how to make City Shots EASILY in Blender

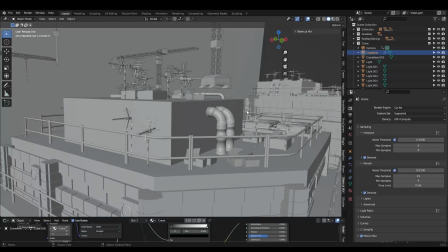(4:10)
You can view textures in solid view by coming up here and changing the color from material to texture. For the red lights, we can model a simple mesh. Select the glass section and create a new material and assign it.
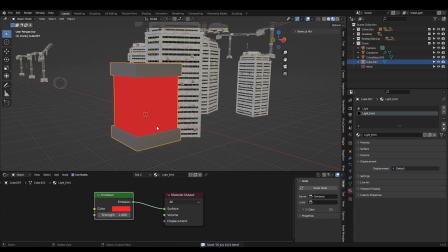(4:24)
Now plug a red color into an emission shader. We can make it blink by adding a keyframe to the emission strength.
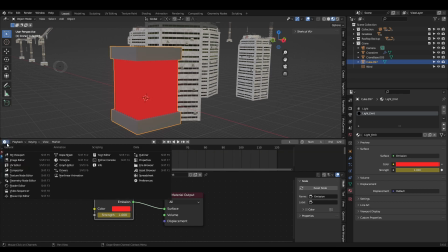(4:30)
Then select the light and the emission shader, open the graph editor, then open the side panel with the N key.
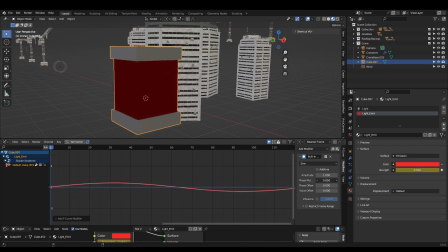(4:36)
Select built-in function, sign. Turn the phase multiplier down to adjust the speed.
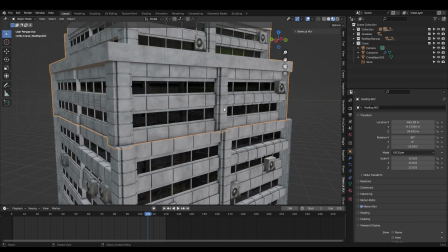(4:41)
To light the scene, we can just add a blue color to our world shader and turn the strength way down.
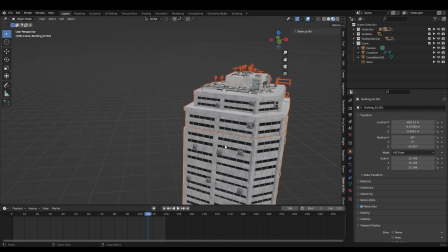(4:46)
You can use an HDRI if you'd like to add a bit more variance to the color. The original video also had moving clouds.
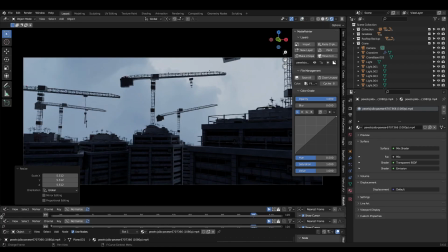(4:52)
We can achieve this by importing a video onto a plane, scaling it, and placing it way in the background.
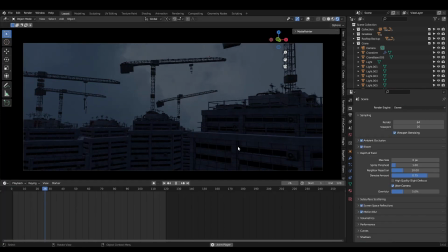(4:57)
Shortcuts like this are important to know, especially when working with deadlines. We don't have time to simulate everything.
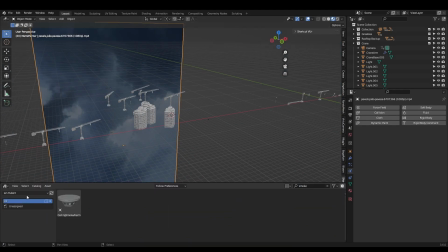(5:05)
Smoke cards are another easy way to add realism to a scene. They're just videos of white smoke over a black background.
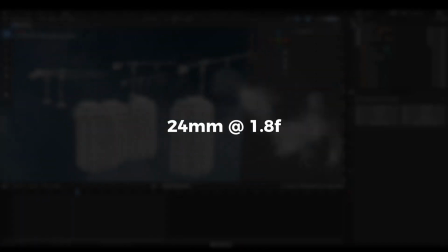(5:11)
I used a 24mm focal length with a 1.8 f-stop. This is to simulate real low-light photography.
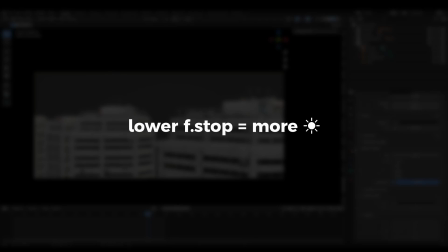(5:18)
A lower f-stop means more light is hitting the sensor, which is crucial for exposing the shot properly.
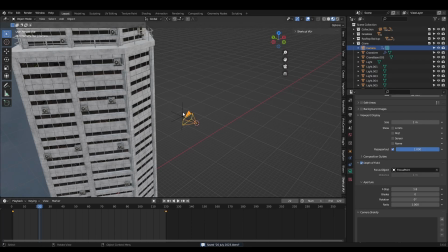(5:23)
I animated the blur effect by focusing on an empty object, then moving that empty from right in front of the camera to the building using keyframes.
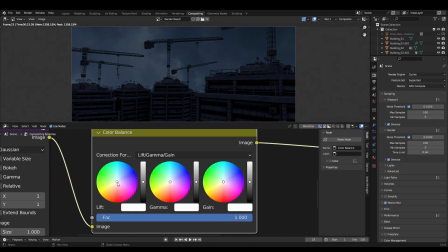(5:32)
Finally, I jumped into the compositor and added the usual suspects. 1 pixel blur, color grading, glow, and some film grain.
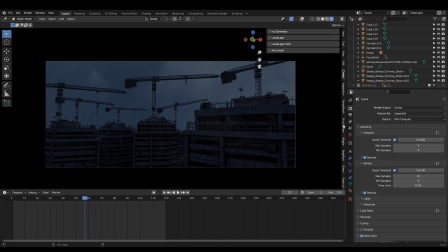(5:39)
If you're looking for a fast way to add fog to a scene, enable the mist pass in your view layer properties. While in render view, come up to this drop-down and change combined to mist. Now open your world properties and adjust the mist pass depth.
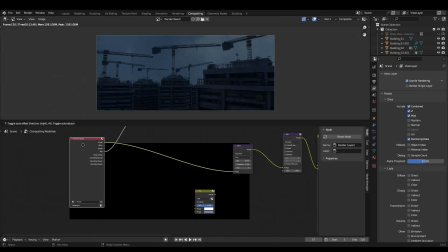(5:52)
Switch back to combined when you're done. Now in your compositor, you'll notice your render layer has a new socket named mist.
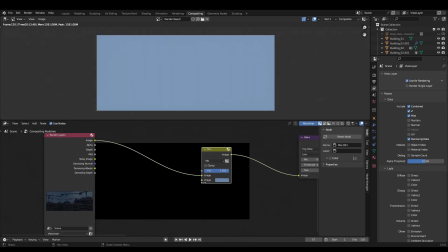(5:58)
To add the mist, plug your image into a mix node, select a color you want for the mist, and plug the mist socket into the factor.
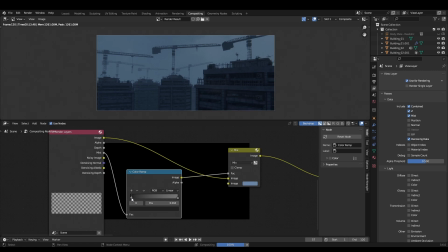(6:04)
Now tweak the amount with a color ramp. This is much easier to render than full-on volumetrics, and can look just as good in some circumstances.
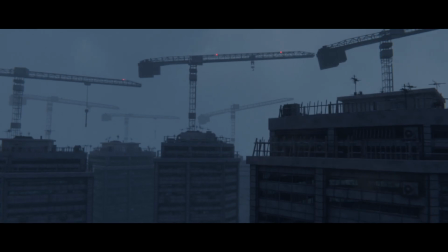(6:12)
If you look closely during the final shot, you can see a very tiny camera shake I added in DaVinci Resolve, because the zoom sound effect also includes some additional camera handling noises. I believe tiny details like this really help sell the realism.
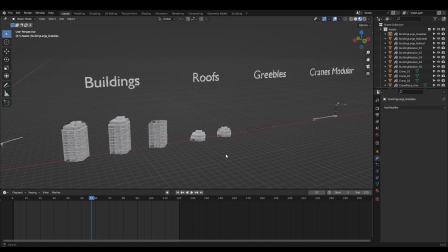(6:24)
I've made the building and cranes available on my Patreon. They aren't the most realistic models, but they're more than enough for background elements.
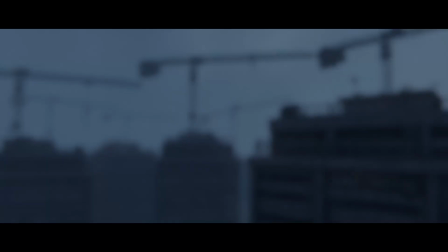(6:31)
They also don't cost $500. If you found this video valuable, please like and subscribe so I know to make more. Thanks everyone. I hope you found the video helpful.